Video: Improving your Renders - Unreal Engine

A couple of weeks ago, I posted this on my story and I was asking you guys to send me some projects where I could review and kind of see if I could do some tweaks or some touches to improve the whole render. And this guy submitted this work. Let's take a look at it.
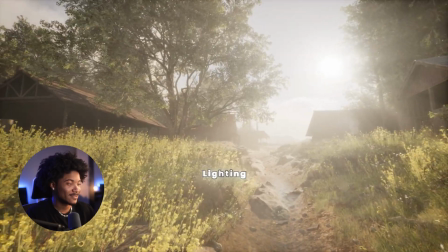[0:12]
So the first thing I noticed here is that the lighting is really not doing the scene justice.
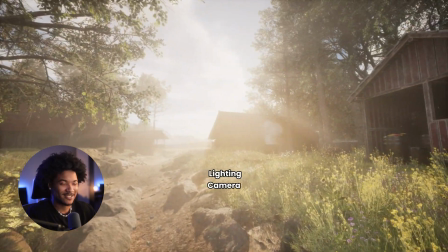[0:18]
And also the camera work is just kind of not it. I mean, the camera feels a bit robotic moving from the left to the right.
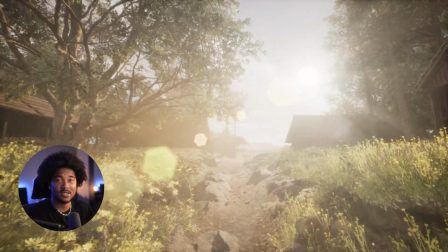[0:26]
Let's see if we can do something to improve the entire sequence. I'm not going to change much about the scene. I'm just going to adjust the lighting and just the camera.
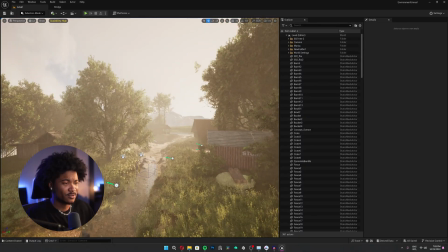[0:33]
I want to keep it as original as it is. This is the project in Unreal. First thing, this is really messy, so I need to fix this entire outliner.
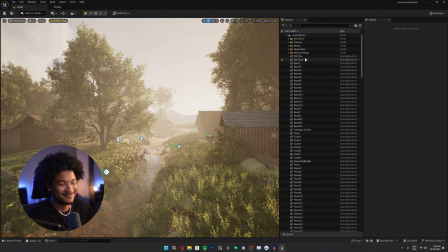[0:40]
Guys, come on. That looks much better now.
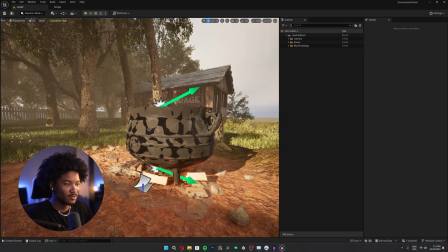[0:44]
I noticed sometimes you get this artifacts and this weird thingies in Unreal Engine when you're using ray tracing.
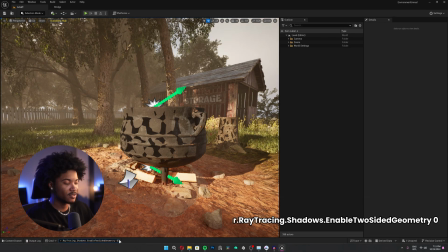[0:50]
Just put in this command and set it to 0 and hit enter and all these shadows will be fixed.
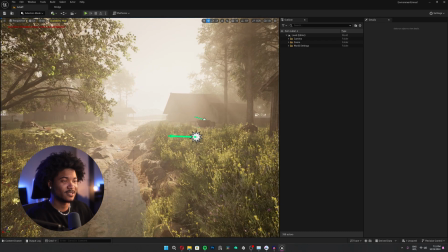[0:55]
Oh my God. The next thing I'm gonna do is just delete all the lighting in this scene because I'm not really a fan of this.
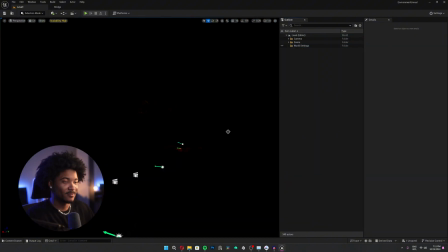[1:01]
It just goes out, boom. My first purchase in Unreal Engine was this plugin called Ultra Dynamic Sky.
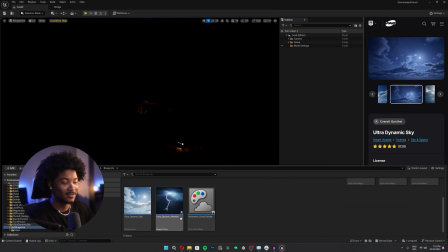[1:07]
If you don't know what it is, you gotta get on it because it's the best lighting system in Unreal Engine.
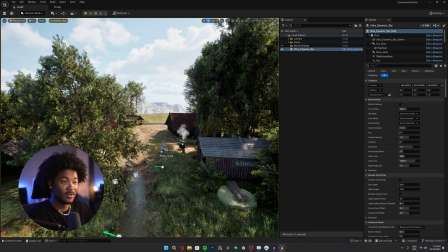[1:12]
I'm just gonna take that and drag it in here. And already we have something that looks much better.
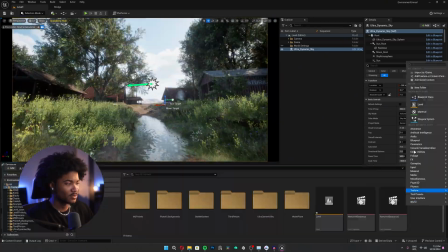[1:16]
This is the sequence we currently have with my new lighting. Let me just create a new sequence, create a camera for it.
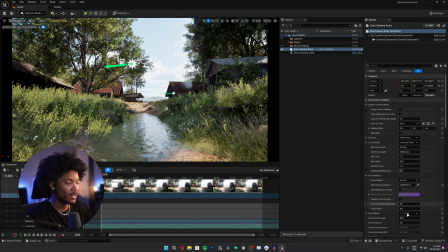[1:22]
And for my camera settings, I usually like to use the iMac 70mm and then set my crop to 16:9, put the focal length on 35 for this sync.
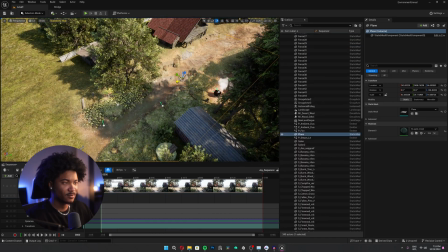[1:29]
The next I'm going to do is kind of adjust this water in here. So you can, it goes all the way back, all the way in this area. Something like this. I think something like this works. I just want a simple animation for this because there's not too much happening in this environment. So just a little pan in and that's it. Yeah, I think 150 frames is good. Just set the transform. Just create a simple keyframe.
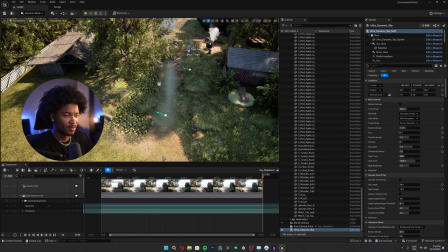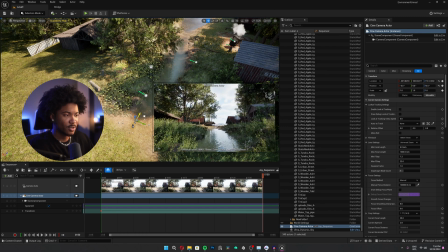[2:10]
And then move my camera just this way, like this. And then I'm gonna use linear keyframes, of course. Something like this. Yeah, I think that works. I'm gonna get rid of the Z axis because it looks like the camera is going up. I don't want it that way. I just want it to be on the same height. So I'm just gonna copy this 146 and then put it here as well. 146. Nice. Yeah, that works.
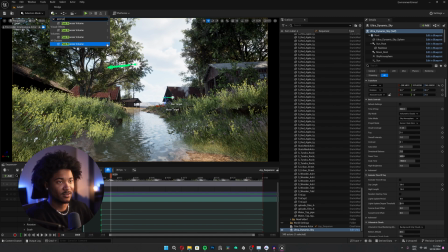[2:44]
Next thing to do is add a post-processing volume in there. Like this, simple drag and drop. And I'm gonna turn off the exposure settings in my Ultra Dynamic Sky. There.
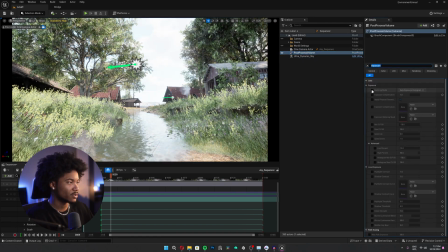[2:56]
So I have total control of my exposure. I'm gonna put this on auto exposure basic.
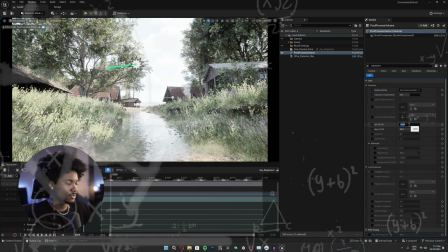[3:02]
Compensation on. Min, max. -1 and 1.
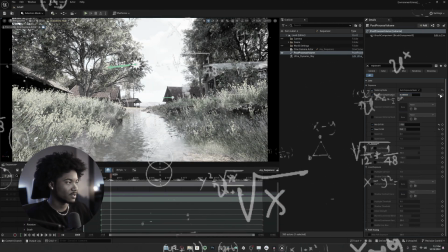[3:08]
And then I can kind of tweak the exposure values in here. Let's adjust the position of the sun because this doesn't look too good.
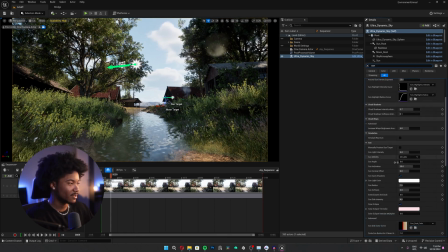[3:16]
I'm just gonna type sun in my Ultra Dynamic Sky and let's adjust the sun angle.
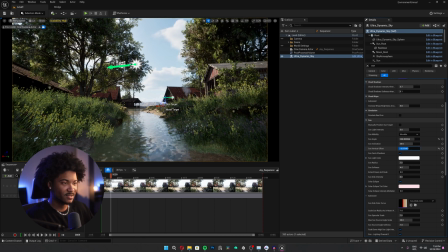[3:22]
See what kind of looks good. Verticality down so we kind of have a little bit of sunset going on in there.
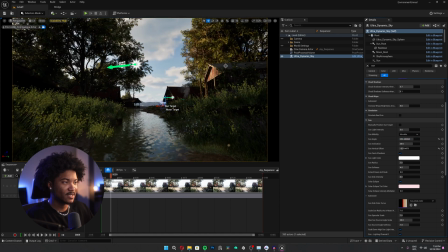[3:35]
Kind of like when the sun hits this cabin over here.
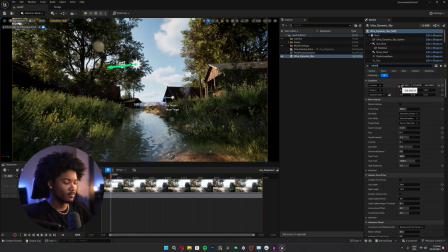[3:41]
Yeah, I think something like this works. And I'll turn on volumetric fog. Yeah. Wow.
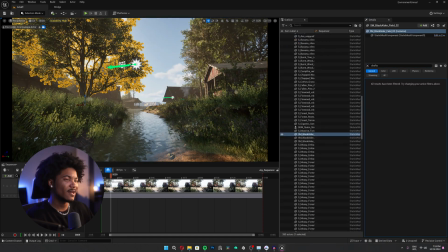[3:47]
That kind of looks nice. And I think I would add another tree closer to the camera.
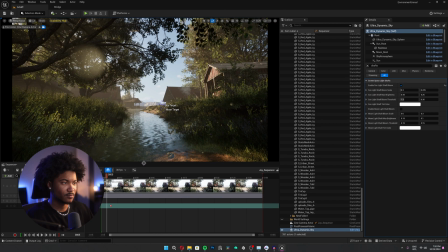[3:52]
It just kind of adds a bit more depth in there. Yeah, something like this looks good.
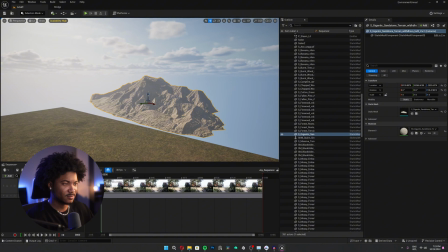[3:58]
He has this mesh in here as a landscape.
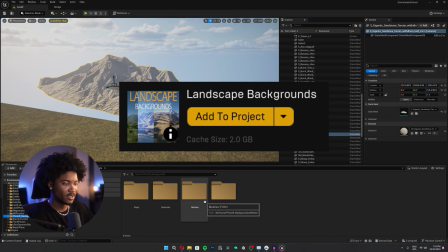[4:02]
But in the Unreal market, when you search up backgrounds, you kind of have these meshes, which in my opinion looks way better.